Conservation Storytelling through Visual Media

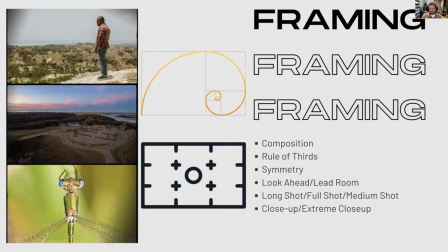So in that bottom grid there, you'll see those plus signs and putting your subjects in those areas really helps create this kind of simple and pleasing look. The gentleman on the top right on the top photo on the left there, it's kind of in that third section, that right third section of the photo.
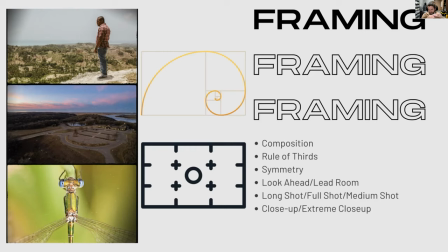The horizon in the drone image is kind of in the top third there. So simple little ways you can frame a shot. Symmetry is another easy way to give something a clean and eye-catching look. The damsel fly there on the bottom is right in the center, and it gives it a nice, simple, clean look to it.
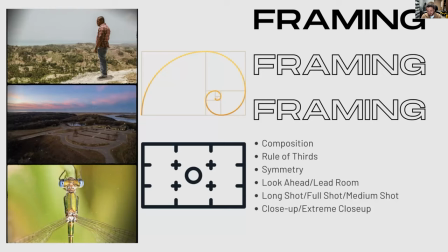And it's another way to frame that you can use yourself. Another few ways that you can shoot things include looking ahead room or lead room. again, that top photo, having that space in front of him gives that open, more relaxed feel to the shot.
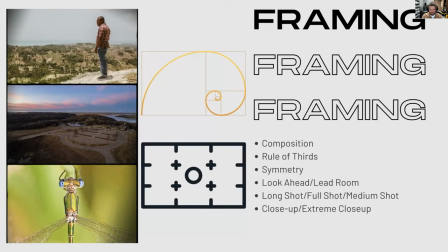Doing a long shot or a landscape shot like the drone image. Full shots are going to have the entire subject. Medium shots from waist up. You can do close-ups, extreme close-ups like that damselfly again, you know, getting the face, getting even just an eye or those really tight detail shots.
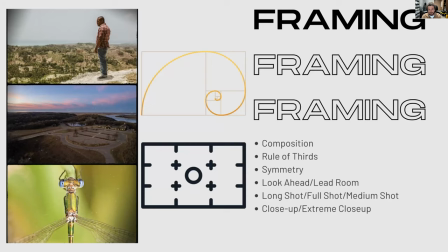So there's a lot of ways to do framing and different ways you can use it in compose shots so the next part would be lighting
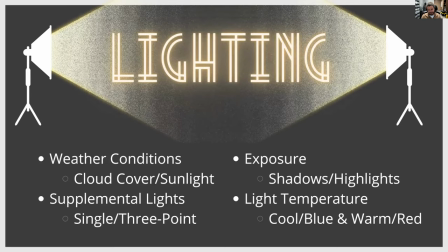and a lot of what we film is ends up being outside so the first thing you have to really consider is is weather conditions and cloud cover um how much is there sunlight is it uh you know is it broken up by clouds is it very high intensity um and then you can
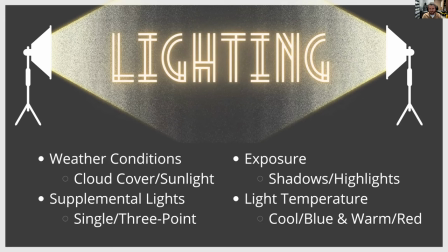get into using natural light's always preferable so if you can use those weather conditions to your advantage that's great having supplemental lighting is always helpful as well you can use single point just a light in front of the subject or three point lighting systems that are a little more professional and
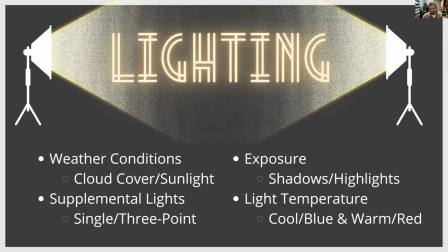then really when you're doing lighting what you're looking out for is exposure that's going to be how bright or how dark an image is and when you're doing that you can even fine tune that to highlights and shadows and making sure that your bright parts of the image are not too bright and those dark parts aren't all the way dark
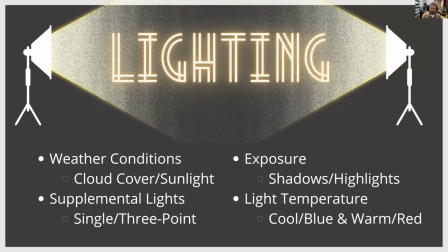and the last part of lighting kind of has more to do with color but it comes from the light that's hitting you. That's light temperature. You'll see cool blue light and warm. I'll show in the next some images to help clarify these kind of concepts.
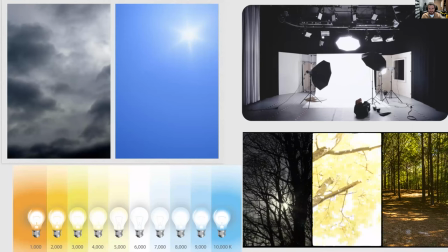So on the top left, like I said, that cloud cover, you can have an overcast day versus zero clouds. Those are going to change how you're shooting. The settings you're using on your camera, where you're positioning your subjects and things like that. The top right, you'll notice the professional lighting setup. That's very controlled setting and a really nice little backdrop there.
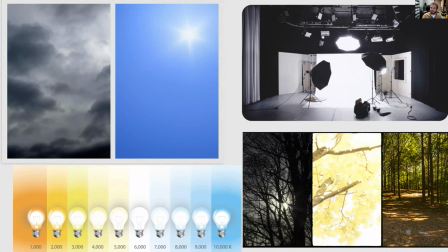And then on the bottom left you'll see that color temperature again that has more to do with color but it is based on the um you know temperature that that light is putting out fluorescent lights will um you know be a lot different than a sunset lighting from natural light and then on
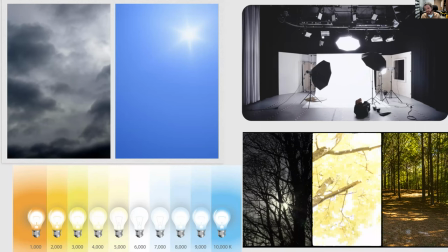the bottom right uh has more to do with that exposure aspect uh you know the of those forest images you'll see one of them is really dark and those shadows you really can't see any details on the middle image of those three you'll see it's really bright over blown out and you can't
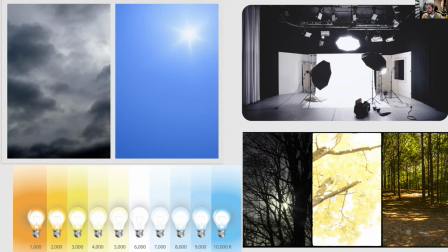really get much detail again in those leaves. And then that far right photo, you kind of get some details in the shadows and the highlights aren't blown out either. So that's an evenly exposed photo. So after light, you can focus on audio, especially this is obviously with video.
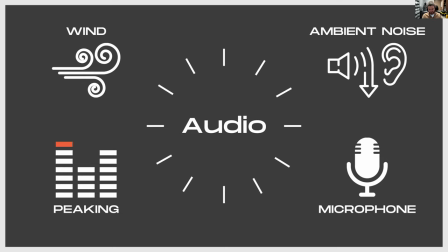And again, with being outside, focusing on things like wind and ambient noise is really important. If wind's hitting a microphone, you're not going to really get any audio if it's hitting where that receiver is on the microphone or even just having road noise or other conversations around can really change what your microphone's capturing. So keep being attentive to that.
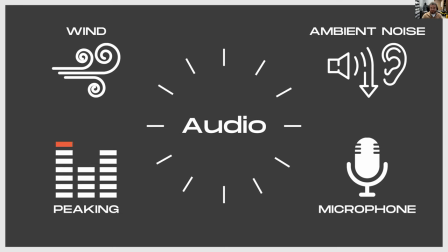Peaking, making sure that your audio levels aren't so low that you can't hear them, but not blowing out that microphone so you're not capturing that valuable audio. And then just knowing what kind of microphones you have access to and what are available.
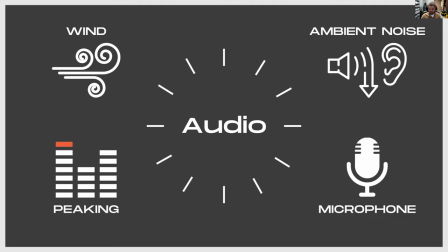You know, having an internal mic on your cell phone versus a, you know, fancier lavalier mic that can go right on someone's chest and get really clear dialogue. just having knowing those things are out there and what will work best for your scenario.